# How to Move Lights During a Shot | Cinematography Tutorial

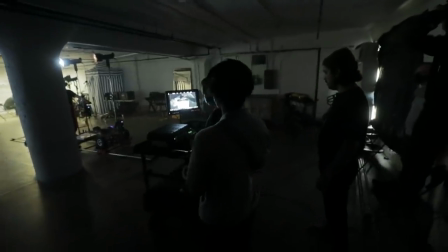Picture's up, quiet on set. Camera speeding.
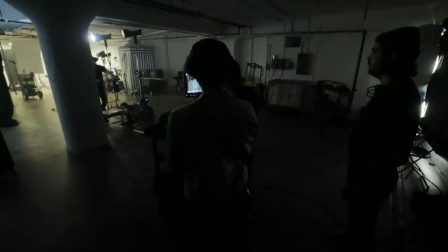Stand by. In 3, 2, 1, action.
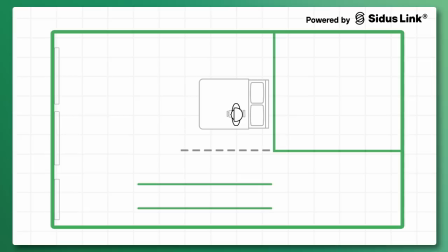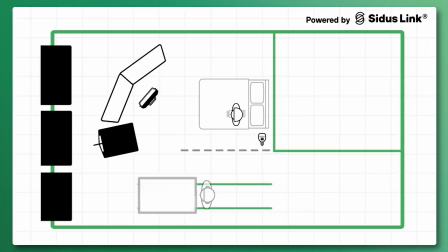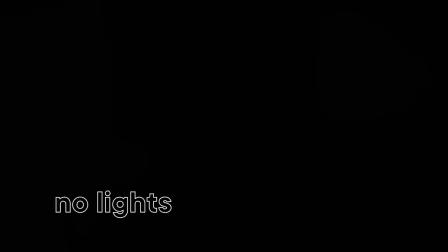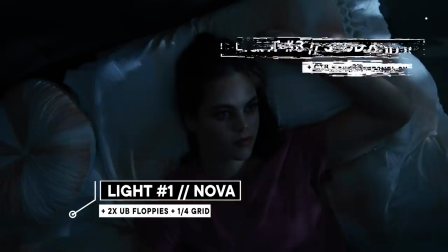Okay, cool. We just finished our first shot of the day, and that shot was actually later on in our scene.
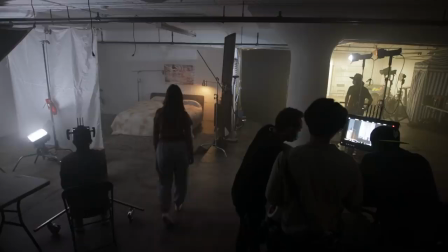Now we're going to film the first scene. We're kind of shooting out of order, but that's okay. What I'm going to do is I'm going to add a little bit more to our scene. We're more of a side profile light looking into the corner. I want to add a practical. I'm going to use a B7C into a floor lamp that we have set up.
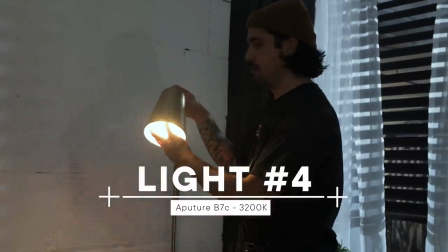I want to add some more depth, and one of the ways we can do that is using color contrast.
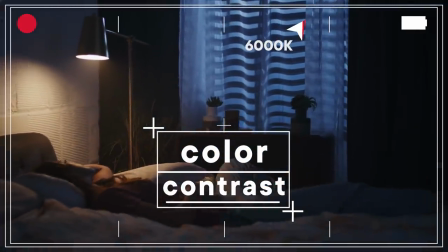The beginning of our scene starts with moonlight, which is cooler. Change this to maybe a 3200 Kelvin just to keep it warm. Moonlight doesn't necessarily overtake any sort of interior lights or practical lights. So what we're gonna do is we're gonna dim down the moonlight a little bit. I don't wanna kill the moonlight. I still want the moonlight to be shown on the Venetian blinds. I want there to be some cool light kind of edging out the Venetian blinds in the border of the window.
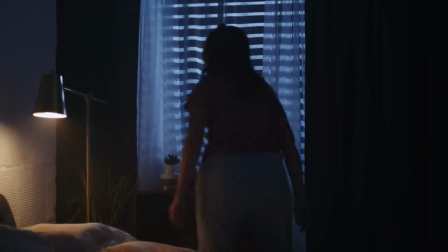But for the most part, the practical should be more of the primary light source in the room.
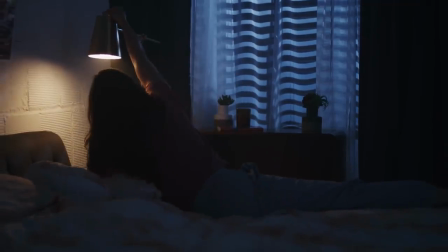Again, we're trying to make it as natural as possible and sell it to the audience. So we just turned on the hazer, and I love haze.
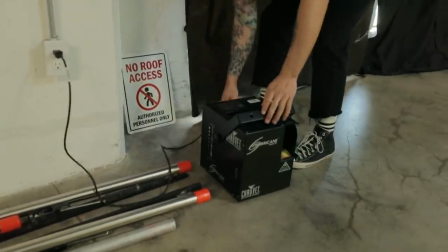If you know me, I haze almost everything. And the reason why is to just create more depth within the image, more visual interest.
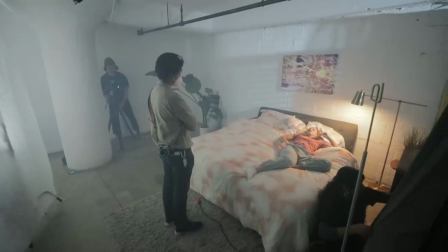There's a few different ways you can do that. You can, you know, shoot into the corner. That's giving us depth.
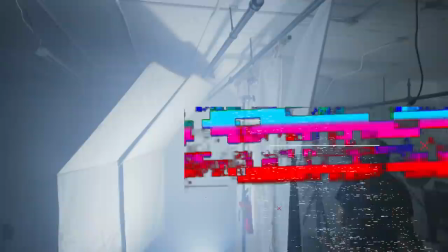You can add foreground elements, and you can add haze. And what haze does is it gives you what's called volumetric lighting.
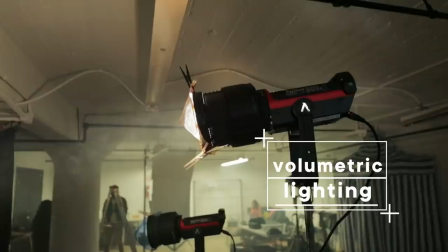It gives you atmosphere. And what it also allows you to do is see strong light sources and see the directionality of what light's doing.
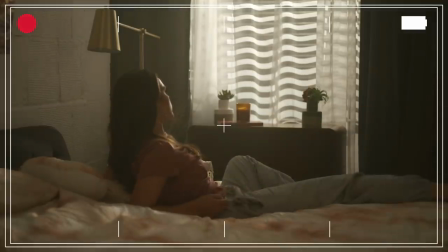In our case, when the sun comes up, I wanna kind of be able to see the sun rays blast through that window and shine on our character.
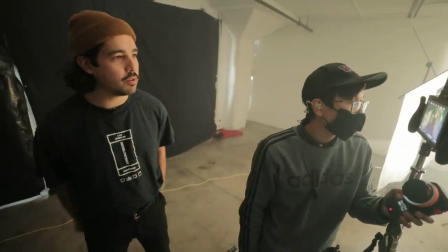All right, cool, I like the way this looks. Let's go for it, guys.
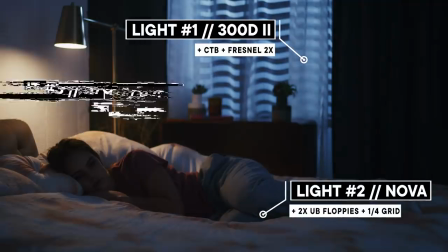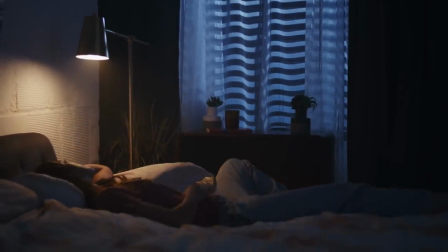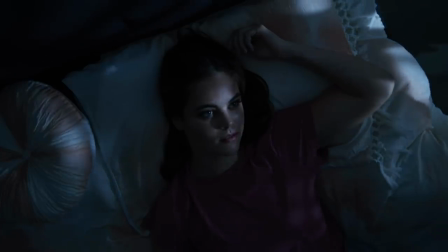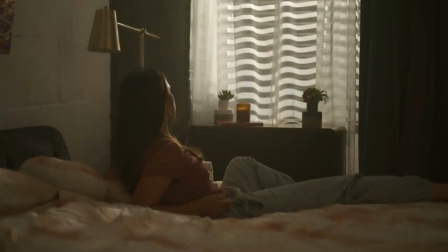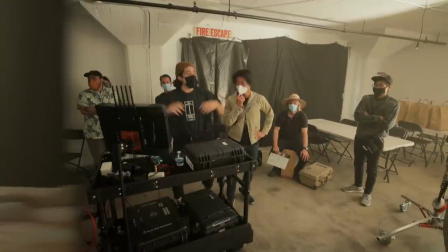And that's a wrap!
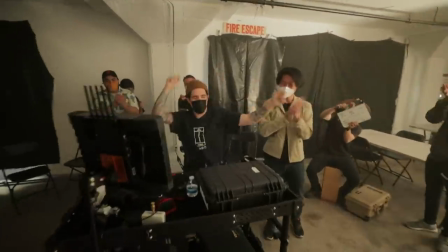All right, guys, that's a wrap. I had so much fun. I'm glad you guys got to join me and the rest of the Aputure team.
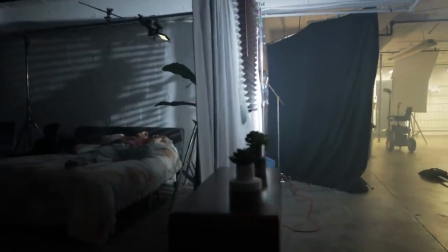Today we looked at camera rigging vertically for a top down. We looked at moving lights within a scene.
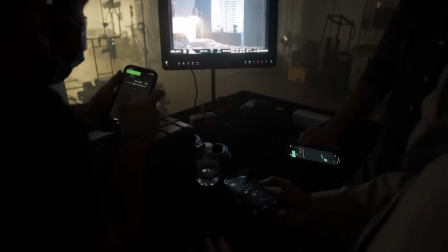And then we also looked at how to change temperatures from cool to warm.
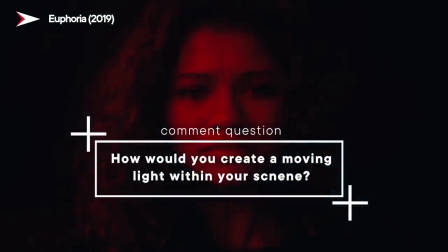So I'm curious, I wanna know if you've ever seen lights moving within a scene and how you would create that.
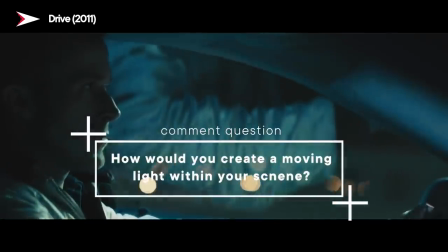Comment down below. We're gonna choose one person to win an Aputure MC light. Good luck. See you guys later.
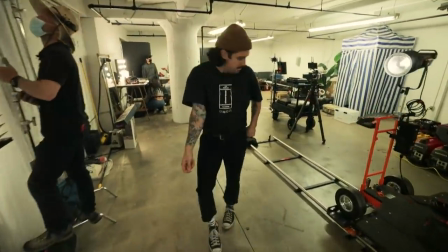Oh, my bad.